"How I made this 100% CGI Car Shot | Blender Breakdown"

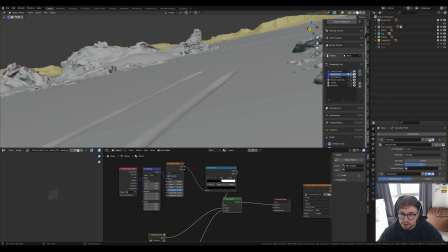446s
especially not this sand so I just did a little displacement and then I did a subdivision and the dynamic paint is down here and then that's being powered by these
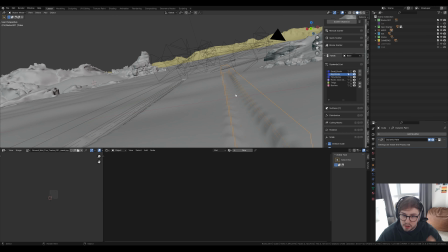456s
blocks so I basically traced around the tire and then put them into the
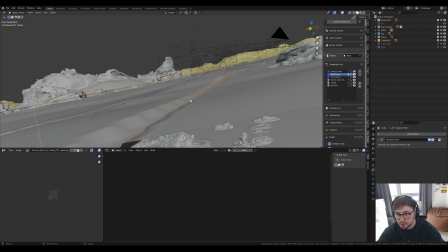461s
sand and then that's just constantly painting into the sand
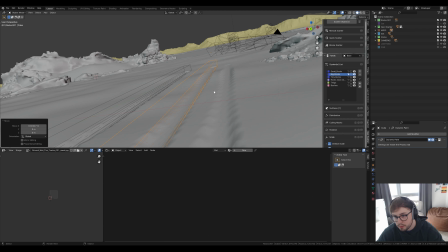466s
and i can actually move this and then if i do an animation again it will stop painting so it's quite a handy way of getting some tire grooves um you
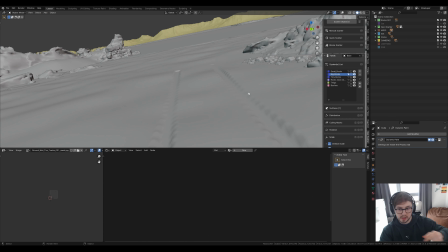475s
could actually attach a block to the tire and then as the car's moving it would actually change um as the car's going but
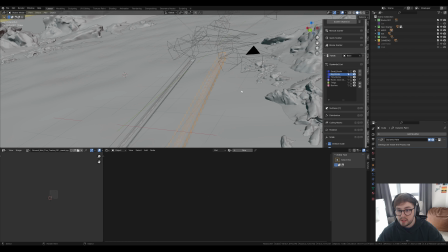483s
as this was just a still i didn't really need to do that so that's the the sand base honestly quite simple it was just getting sort of the look right with that pure reference that i had before now on top
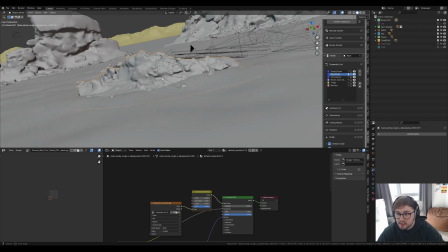497s
of the sand i had these sort of crazy like alien structures as
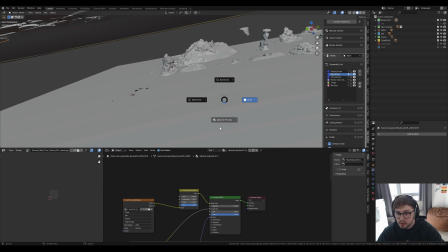501s
you can see here and they are scatters as well so these are from mega scans main aim was this was to get them all looking
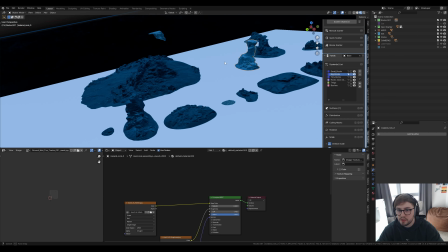510s
the same saturation and the same level of brightness you can see this one isn't i'm not sure why but that's fine so with these i just scattered them
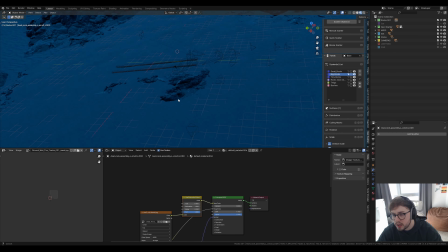519s
everywhere um multiple and then i started instancing collections of them so i'd basically like get all these put them into a collection and then instance that collection and that just means blender can handle way more polygons it
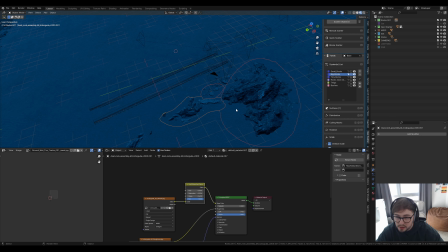536s
doesn't crash as often it doesn't really affect render time but it will just render it will allow blender to render which is always good so i scattered loads of these around i changed the scale of them couldn't really change like the actual mesh of them because that would require not to be an instance um
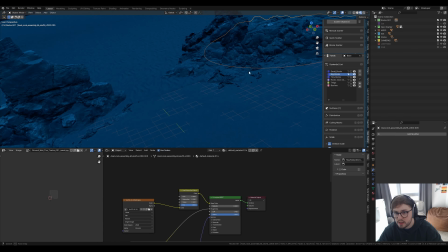555s
but these just really nice to manipulate and get the look that you're going
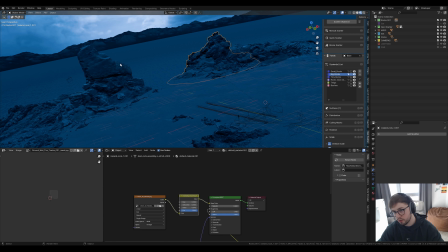560s
for so my main aim was getting this sort of opening and then getting
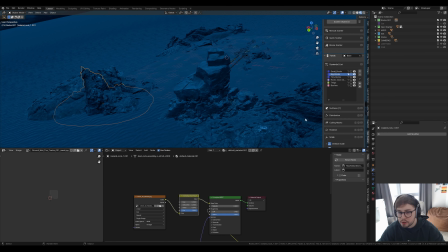565s
the car driving through which is pretty cool now as well as this i've scattered
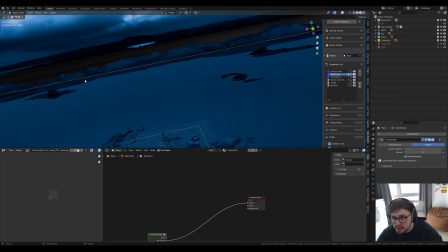569s
some in the background as well and then i scaled these up so then
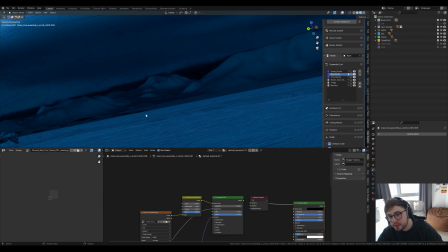574s
you can actually see a little bit of rocky formation but because
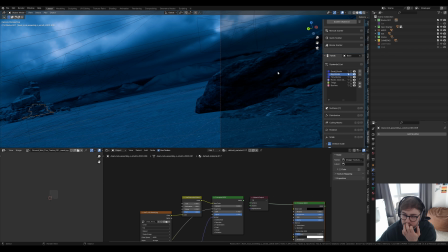579s
of the fog it didn't really show it but it was still there which it added texture into the into the background so it still worked and you probably just noticed this
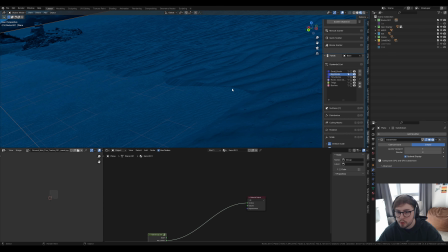587s
so this is like the same material as this one but um just to save on a bit of vram it's not as
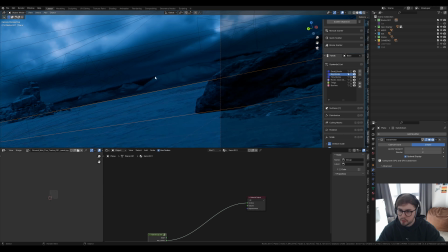595s
high resolution and the scale isn't as high but you still get sort of that color and texture information and this is all going to be
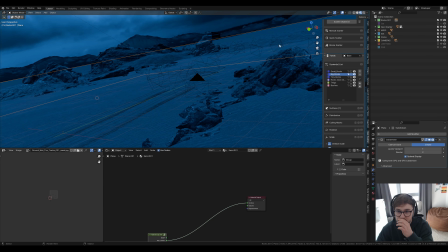604s
sort of out of focus so it didn't really matter i just wanted to get the sort of texture and color across that i got in this main surface
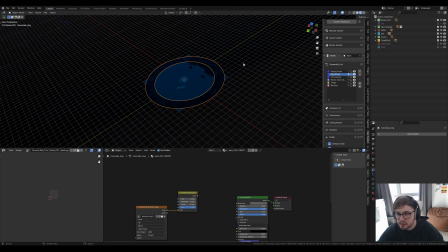612s
and then i found this sort of ring of mountains
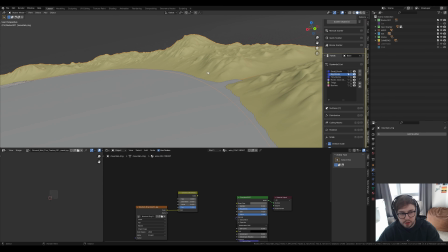618s
um i'm not really sure where i got it from i just searched like mountain asset comes with like
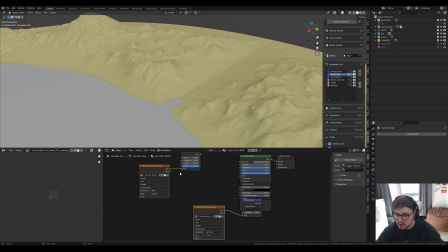624s
a few different textures and you can see i've got a desert one here but it came with loads of different ones i just ended up
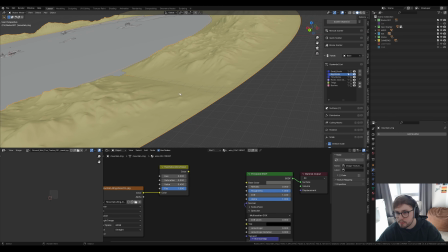631s
making it black um and it it just added to the
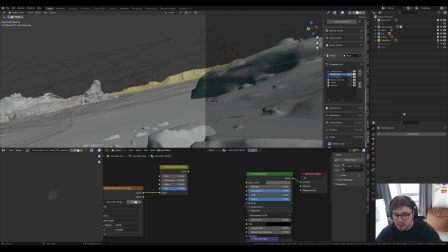635s
background so it looks like i actually have mountains and if i go back to the the pure ref
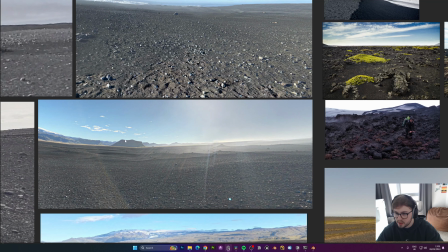640s
you can sort of see the mountains in the background and i just
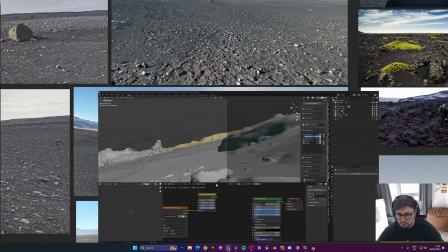645s
think that helped um sort of get the sense of this scene
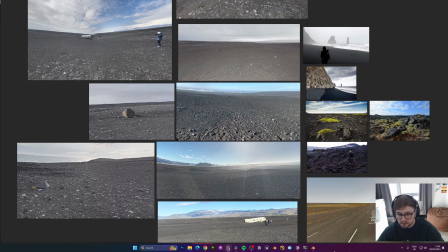649s
into blender which worked quite nice now on top of that the lighting
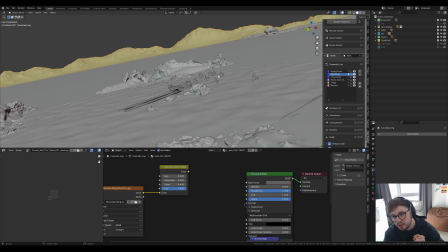655s
and fog really sold this scene so if i go into render
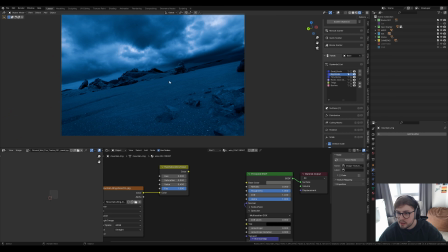660s
view here you'll see i've got my uh lighting so this is using a mag
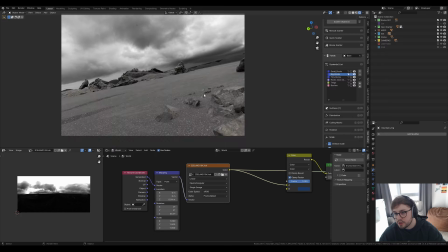666s
ground hdri so if i just preview this you can see here that it's actually
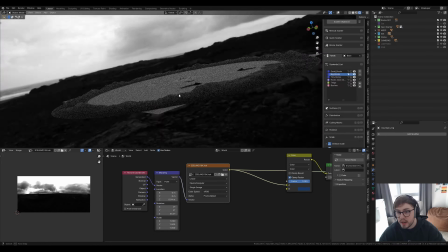671s
just a black and white hdri and it is actually from iceland
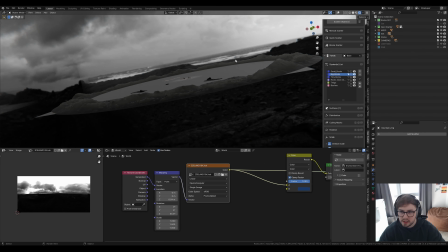676s
so that's quite handy but i didn't like the lighting and obviously i was going for a
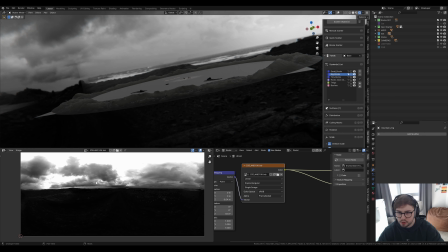680s
twilight sort of look you can actually see the hdri here i was going for a twilight sort of look so what i did was just